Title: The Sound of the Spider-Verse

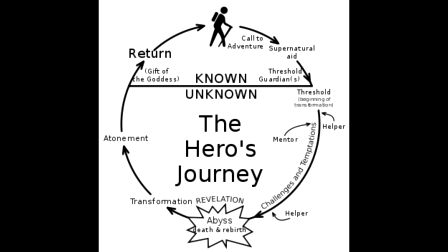8:14 It's a template for folklore and legends, and you can fit a lot of stories told throughout human history into this model.
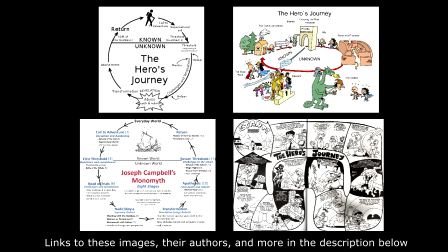8:19 And although it's been through many iterations and criticisms, the overall structure tends to be the same.
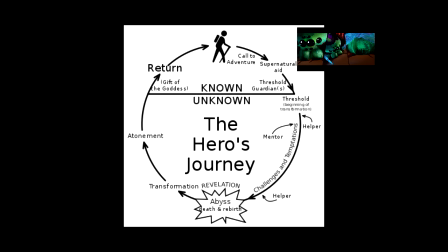8:24 You can see how this film fits into this model relatively neatly. There's the supernatural aid from the radioactive spider, the mentor in Peter B. Parker, the many helpers,
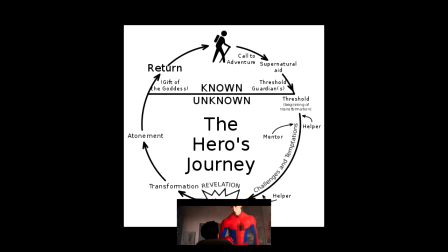8:33 the abyss when he can't control his powers and he can't become Spider-Man, the subsequent rebirth when he gains control of his powers,
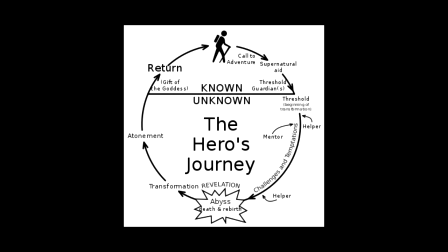8:39 the apotheosis, the return with the gift. I'm not going to pretend like I'm super knowledgeable about story structure, but I think you get what I'm trying to say. But there's this notion in the hero's journey of passing between the known world and the unknown world. When the hero leaves home, goes off on an adventure, and then completes their journey by coming back home.
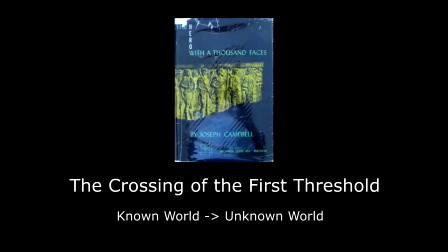8:55 And in his book, assuming that I understood it correctly, Campbell calls the first act of moving from the known world to the unknown world as crossing the first threshold.
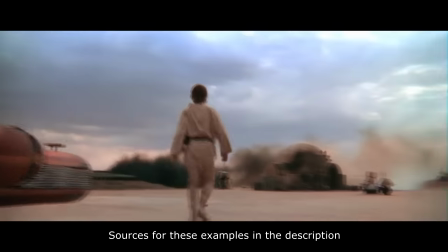9:02 And this is, in essence, where the story begins. Luke leaves home, Neo leaves the Matrix, the hobbits leave the Shire.
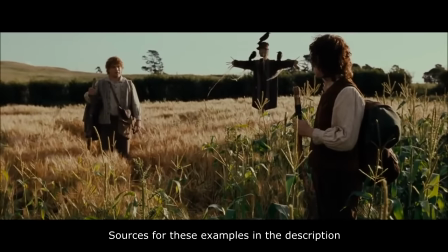9:08 If I take one more step, it'll be the farthest away from home I've ever been.
And then, midway through the third act, the hero crosses the return threshold, and returns to the known world, with a power received from the unknown.
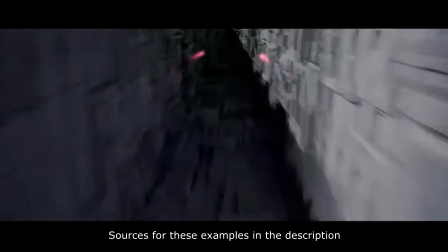9:21 Luke blows up the Death Star and returns home after becoming a Jedi during the Death Star trench run,
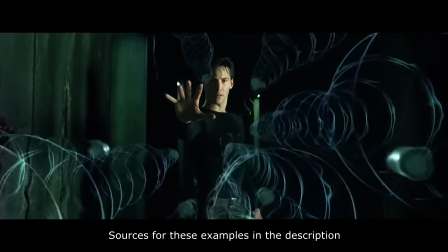9:25 Neo goes back into the Matrix to fight Agent Smith and becomes the One, and the Hobbits literally return to the Shire after throwing jewelry into the volcano.
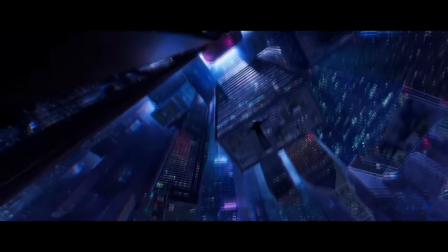9:32 But the music in this critical scene guides us through Miles' own hero's journey. When we open the film, we hear a veritable medley of Miles' favorite music.
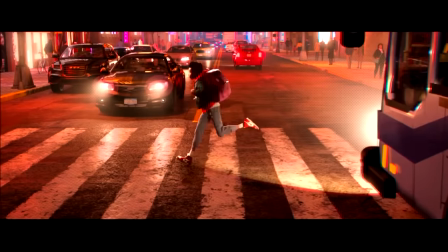9:40 Again, unfortunately, I won't be able to play much of it, but Miles' musical identity continues to develop throughout the film, but only when he's in his known world of Brooklyn.
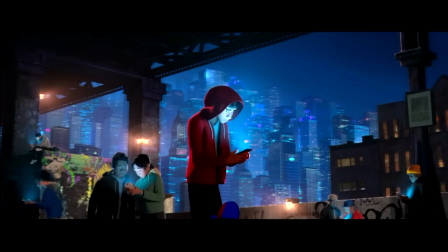9:48 When we need to see the people's reaction to Spider-Man's death, we get scared of the dark.
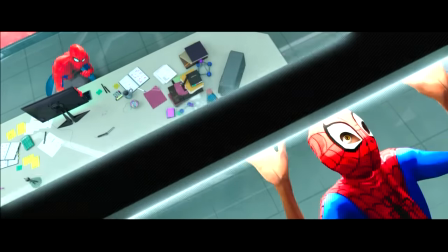9:53 When Miles is stressed out, he returns to what he knows by humming his favorite tune.
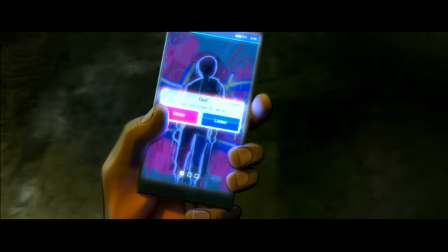10:00 And when he's at his lowest and tries to return home, we come back to the soundtrack with Hyde by Juice WRLD.
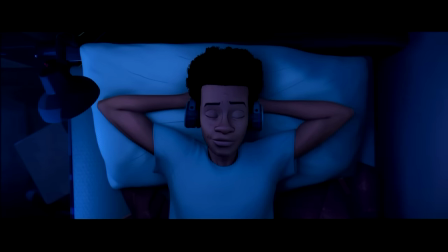10:06 And after he returns home at the very end of the film, the last thing we hear before the credits is Sunflower, exactly how the film began.
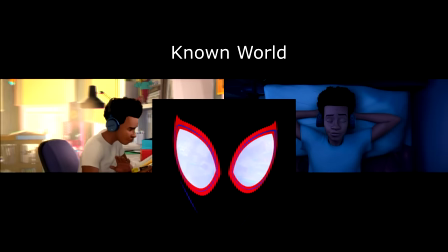10:13 In every respect, the hip-hop that we hear in this soundtrack represents the real world that Miles comes from and returns to save.
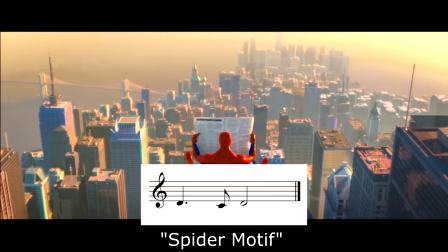10:19 Now compare that to the Spider Hero motif, a motif that represents everything that is alien to Miles.
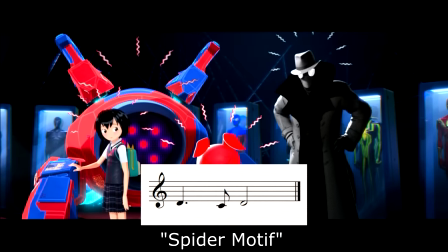10:24 This is a motif that is explicitly reserved to people and notions that pertain to the unknown world.
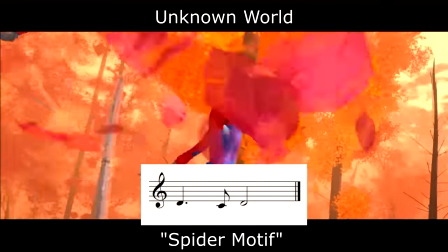10:29 Every Spider Hero, and even Miles gaining seemingly alien powers and skills, all exists in the unknown and is the power he acquires before his inevitable return home.
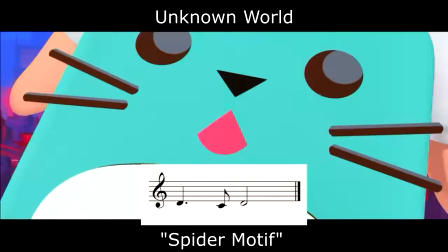10:38 Whether it be the comic book world of the actual Spider-Man, or the literal extra dimensional creatures that he keeps bumping into, this spider motif represents the unknown world.
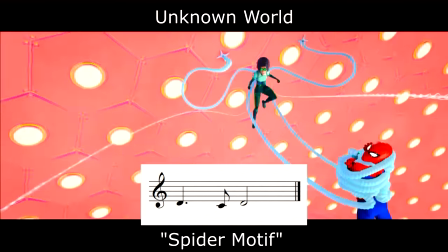10:46 And the only binding material between these two worlds, as is in the story, is Miles himself.
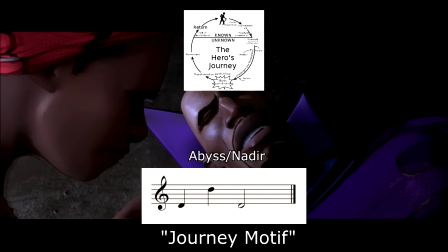10:52 Which is why his journey is given a motif that is exclusive to Miles and his story. This is the motif that we hear during his journey.
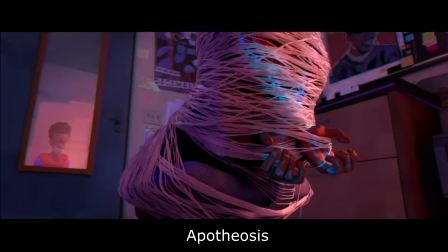10:59 It's the motif for Miles' hero's journey. So right before we have our big scene, we have Miles' apotheosis, or his ascension.
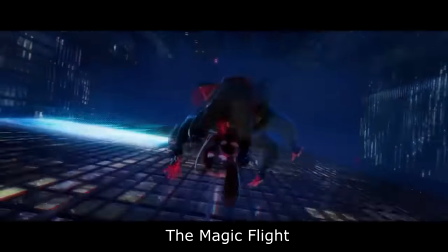11:06 He develops the ability to control his powers and immediately following that we have miles taking those powers and Demonstrating his mastery
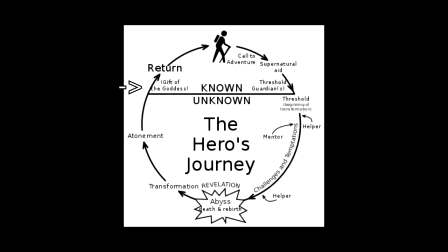11:13 over them and at this point in the story miles is crossing the return threshold returning from the unknown Back to the known world,
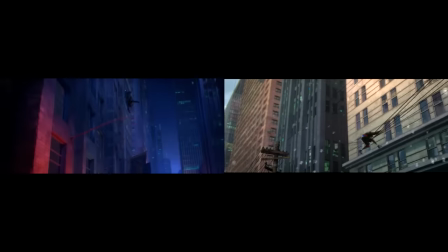11:20 which is why this entire scene not only takes place in Brooklyn But is a direct contrast to an earlier scene when miles was trying to understand his powers and failing and what do we hear?
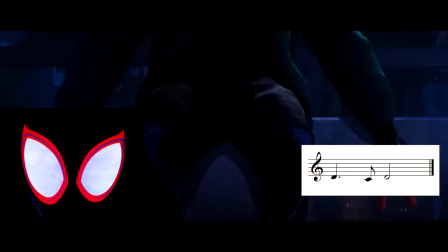11:28 We hear miles's known identity with his spider hero unknown identity glued together with the musical idea that represents Miles' journey.
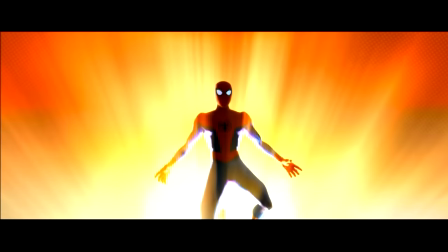11:37 It wouldn't have been fitting to just have one theme for this film and give it to every spider hero and expect it to work.
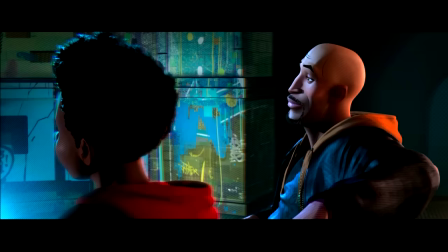11:41 The entire idea behind this film is Miles discovering himself. Yes, he becomes Spider-Man, but he becomes his own Spider-Man,
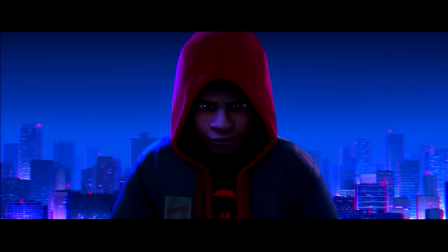11:48 and in that moment we have a harmonious convergence of his two worlds predicated on the path that he took to get there.
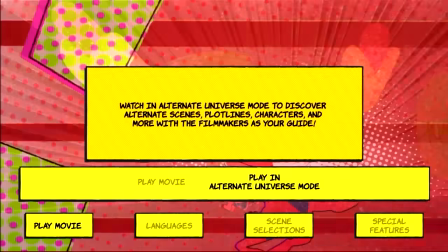11:55 There's a line I remember hearing in the theater, and I found it in the special alternate universe cut of the film that came on the Blu-ray,
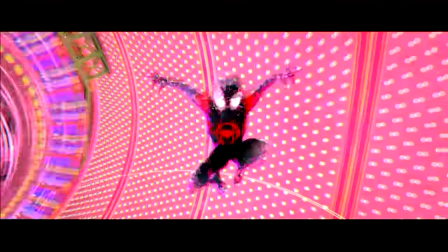12:00 and I think it's the most succinct way of explaining exactly how and why Miles became what he did.
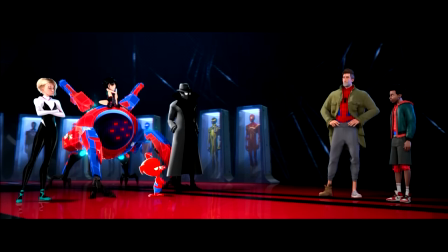12:05 Because yeah, he's just another kid from Brooklyn, and yeah, he's just another person that got bit by some kind of radioactive spider, but in the end of the day, he's greater than the sum of his parts,
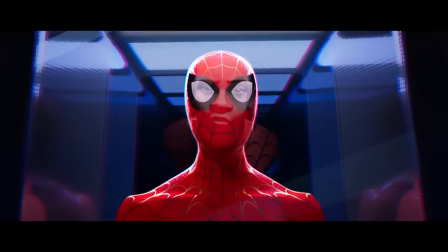12:14 exemplified by his journey, and is unique in what he became. Or as Peter B. Parker put it, Honestly Miles, don't do it like I did.